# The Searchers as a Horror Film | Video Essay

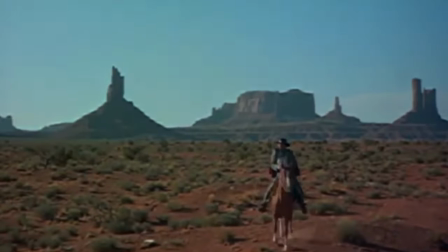0:07 upon asking someone how they would categorize john ford's 1956
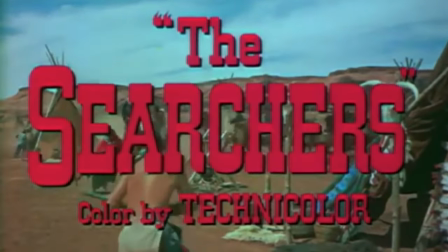0:12 film the searchers the most common response will be as a western while this is
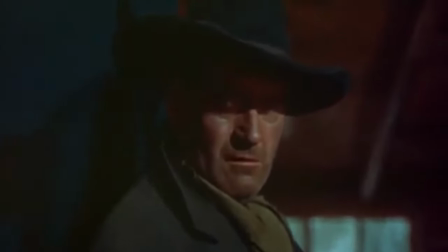0:17 true many don't think of the horror aspects that also accompany this movie which
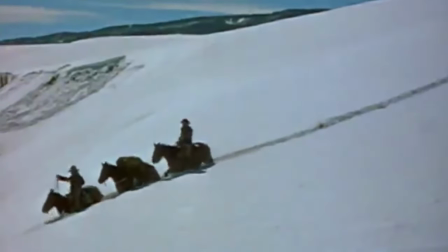0:22 don't allow it to be categorized solely in the western genre From the common horror theme
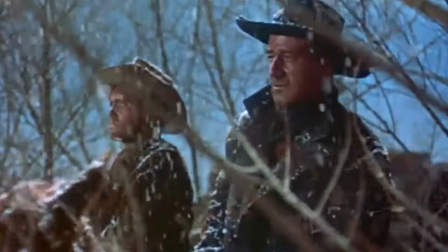0:27 of an imbalanced society to Wayne's portrayal of Ethan Edwards, an unlikable and sometimes terrifying lead character,
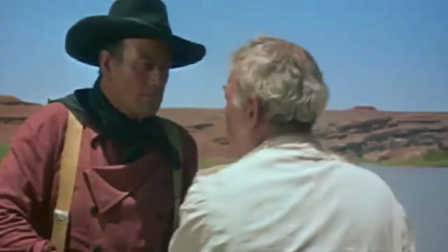0:35 The Searchers can indeed be read as a horror film just as much as a western, in Angel and Dalian's book,
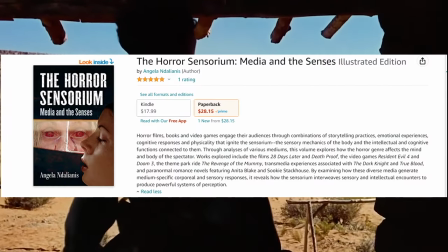0:41 The Horror Sensorium, Media and the Senses.
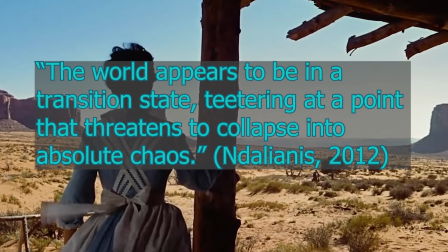0:43 She points out a familiar horror trope where the world appears to be in a transition state, teetering at a point that threatens to collapse into absolute chaos.
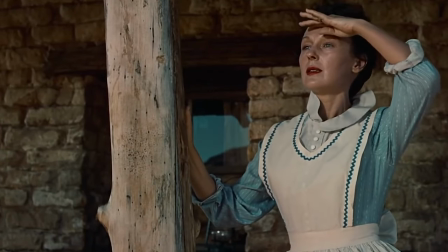0:52 In the case of the searchers, this transition state is the people living on the plains trying to return back to normal after the war,
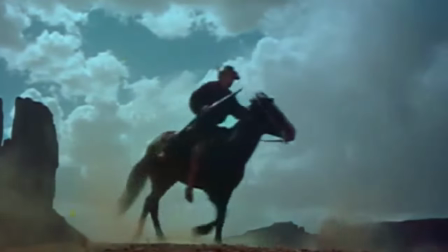1:00 but now combating Comanche's kidnapping and killing those who live there.
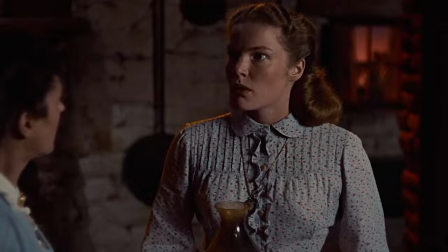1:05 The best example is 20 minutes into the film, when Aunt Martha and her family, minus Lucy and Debbie, are burned alive in their home.
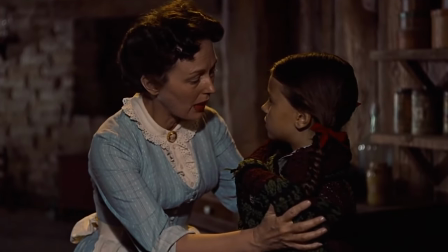1:14 Scenes like this are horrifying in themselves. Here, terror is encouraged by techniques used in horror films such as Ford's
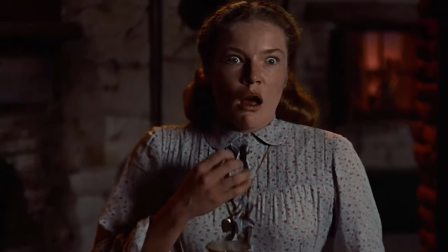1:21 rare use of an emphatic zoom on Luce's face upon her realization of the situation.
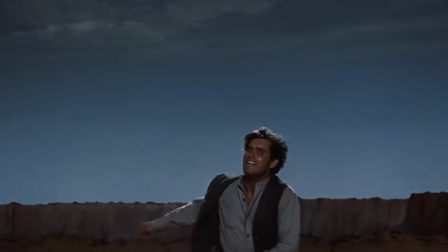1:27 But, this catalytic catastrophe is also used to highlight the instability of the world, as well as the asymmetry within Paulie and Ethan because of it.
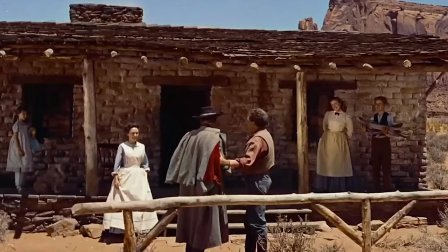1:35 The searches cannot be discussed without mentioning John Wayne's unconventional role of Ethan.
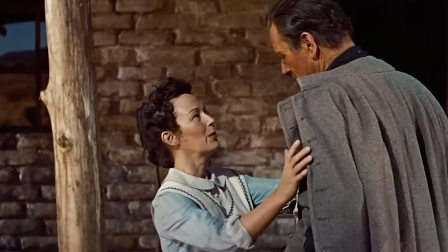1:41 Displaying both protagonist and antagonist qualities,
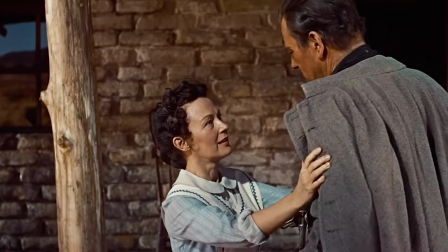1:44 Ethan would fit into the feature of horror where one experiences the loss of identity, system, and order.
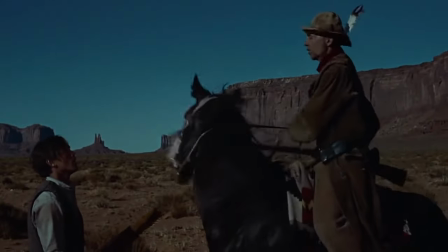1:50 The viewer witnesses this loss. Upon the discovery of the ravaged homestead, before the audience has really formed an opinion about him,
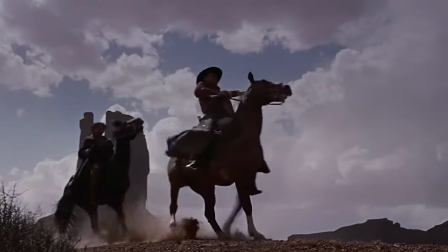1:59 we see that he is genuinely affected by the onslaught.
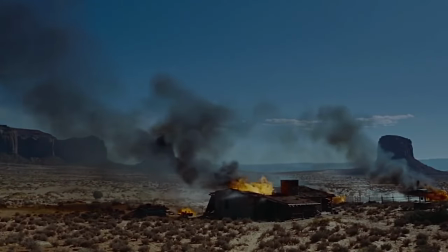2:02 Ford employs a medium close shot, only of Ethan looking at the burning land surrounded by negative space in the background,
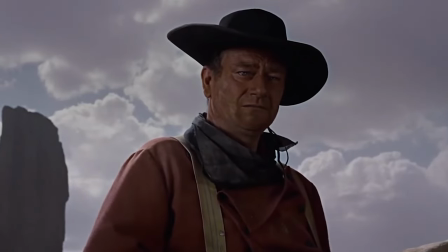2:10 insinuating vulnerability, in order to add depth to his character.
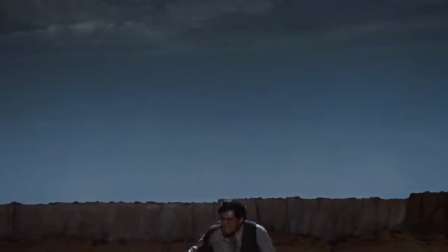2:14 It is a moment meant to convey that despite his tough demeanor, Ethan genuinely did care about his family and is not a bad person at heart.
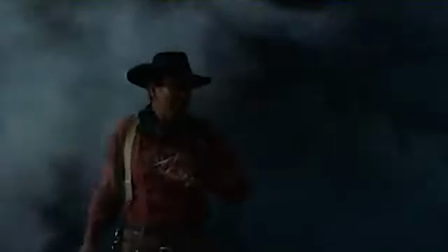2:23 Interestingly, the very next shot of Ethan makes him illegible, as if his identity has literally been taken away upon the discovery.
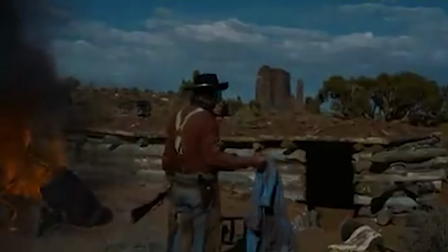2:31 Once among the wreckage, Wayne is only legible for a moment until he finds the bodies.
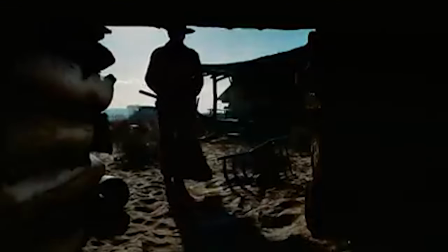2:36 With the camera in the structure just inside the doorway, Ethan is illegibly framed within the doorframe as a silhouette.
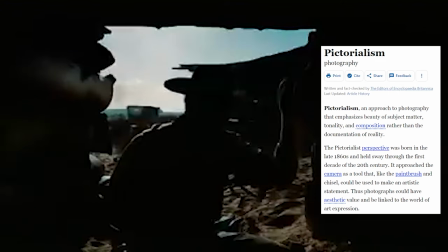2:43 Ford uses pictorialism here to explain what has happened in a visual form.
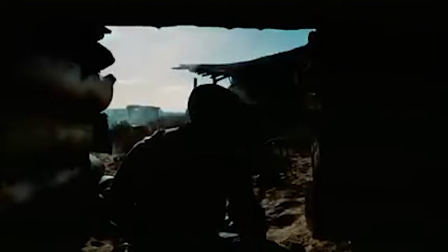2:48 If one were to freeze the frame to show Ethan kneeling in the doorframe, his head dropped, it is not hard to imagine the catastrophic scene inside the house. We don't need to see inside in order to know what's happened.
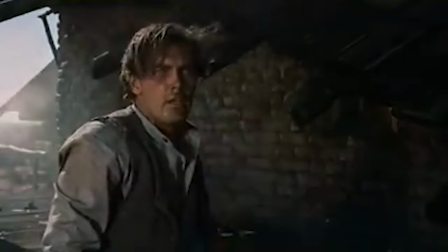3:01 With Pauly's attempts to get inside, another horrid trope becomes present concerning the unseen.
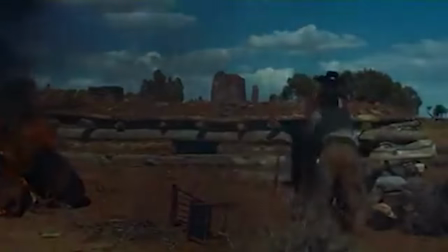3:07 When he tries to get in the house, Ethan holds him back saying don't go in there. and ultimately going so far as to incapacitate
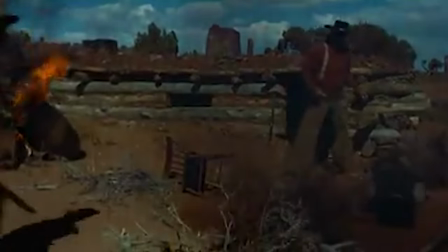3:15 an insistent Paulie by punching him in the face to spare him what Ethan thinks is not to be seen.
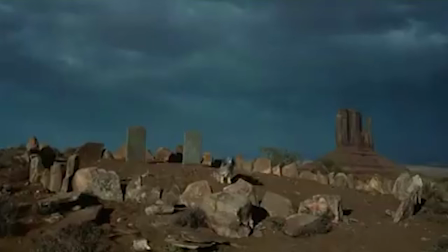3:21 What's left unseen is a popular meta-technique used in films employing psychology, in that what is left unseen heads to the viewer's imagination, the horror unfolds in our minds, the lack of knowledge, and what we can imagine is far more frightening than actually seeing what happened. This character, this lonely character, comes out out of the desert or something, and he's absolutely terrifying. Martin Scorsese, in a review of the film, says that Ethan is genuinely scary in his hatred and bitterness, and it sets him apart from the conventional protagonist role, roles that Wayne usually played, popularized by American films.
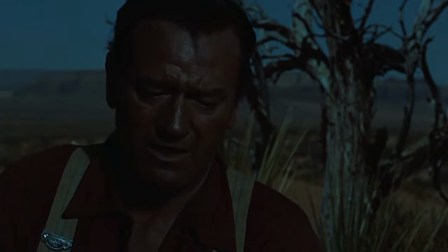4:02 It's no coincidence that the character of Ethan was so out of place for a typecasted actor, like John Wayne.